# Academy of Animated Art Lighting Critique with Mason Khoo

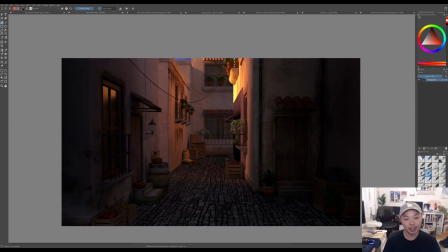8:22 It's turning a corner here, but it's really mushing together these two values, so it doesn't look like it doesn't look like there's a gap between the buildings, which there is.
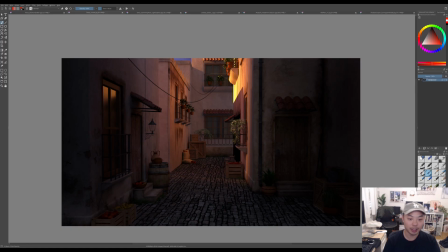8:39 So I think, depending on what you do with the sun direction, probably darkening this down, or being able to separate this wall from this side would be pretty important, just in terms of understanding the space that we're in.
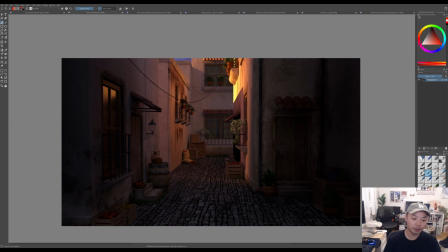8:59 But yeah, keep going. I think keep looking for the right key direction. I think that's probably the most important part of this image and most images is where is my key coming from, and then everything else can sort of support that decision.
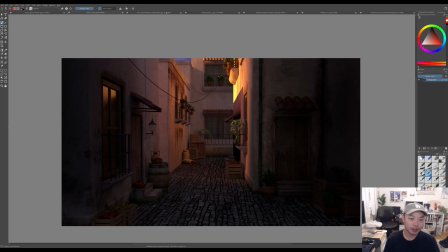9:16 So yeah, great job. The next one is from Tanya on the Discord.
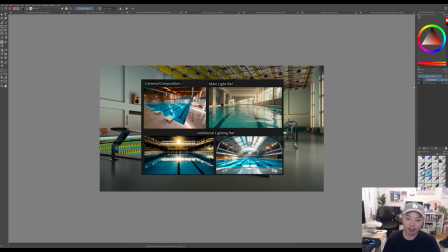9:25 So you have this render of this pool, which is looking nice. This is the reference that you gave for what you're shooting for.
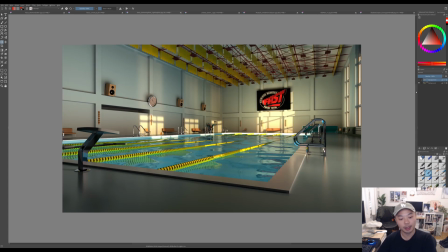9:33 I think you've done a really good job with how everything's laid out here. I think a couple things that I noticed that can maybe help you with this. I think to me this image feels a little bit
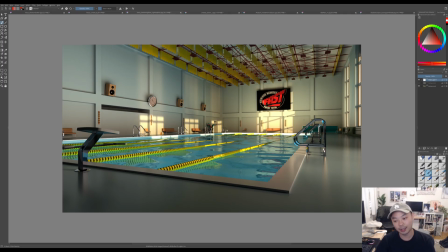9:52 small, like it looks a little bit miniature maybe. So I'm trying to think of things we can do to sort of increase the scale and increase the depth of the image. One thing that we're seeing is
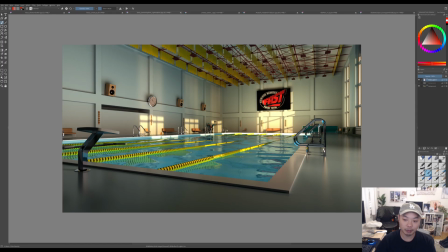10:10 this black sign is more black than anything really in the foreground. It's competing with like these darks over here. This is just as dark as that.
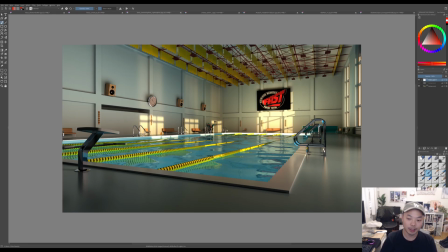10:25 Generally, you know, for film images and for really any sort of photography or anything like that, you want to feel those darks getting lighter as the atmospheric perspective comes in.
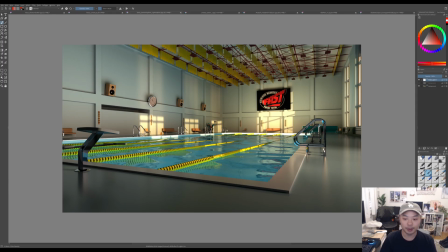10:42 Especially in a place like this where there's water, you know, it would be very common for this sort of to have less contrast than things in the foreground, and that's a lot of what you have to play to
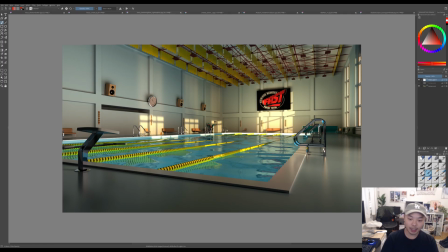10:57 show depth in the image. So I think getting some atmosphere in here into your image will really help.
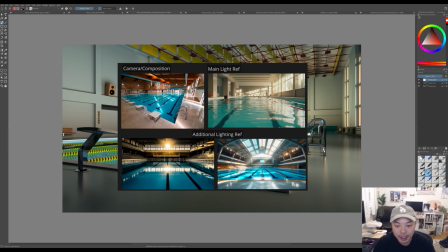11:04 You can see, you know, it's happening in a lot of these reference images that you gave. You can see how like contrasty these lane lines are in the foreground versus in the background.
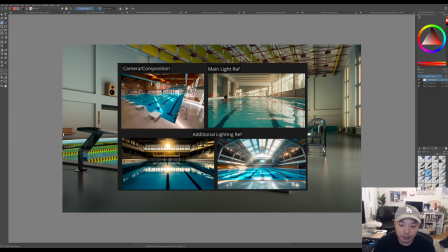11:18 Like everything's pretty hazy and light, and it really makes the image feel deeper. And even though it sort of seems to be a longer-ish lens, same thing here.
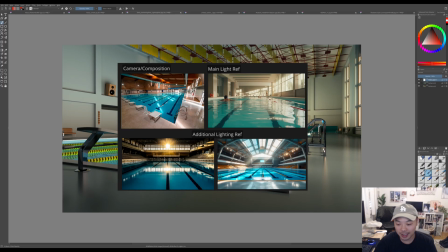11:32 I don't know if this is an AI. It looks a little AI, but same idea is, you know, the volume is really helping to push back this part of the building, and then also, you know, the other thing that it'll give you is these nice God rays coming in,
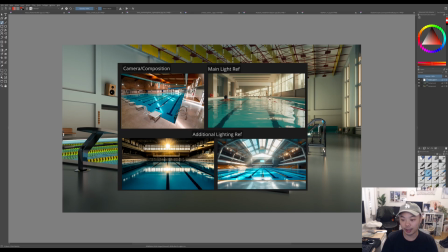11:50 which I think would look really nice in your render, to have,
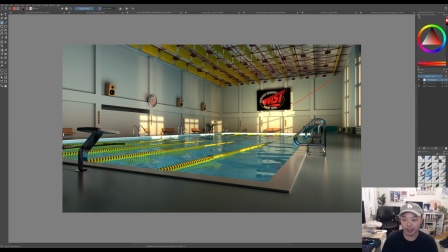11:56 you know, God rays coming in through these windows, volumetric rays coming in through these windows, and sort of hitting, maybe not all the way across, but, you know, coming in just to sort of give it that luminous feel that a lot of your reference has.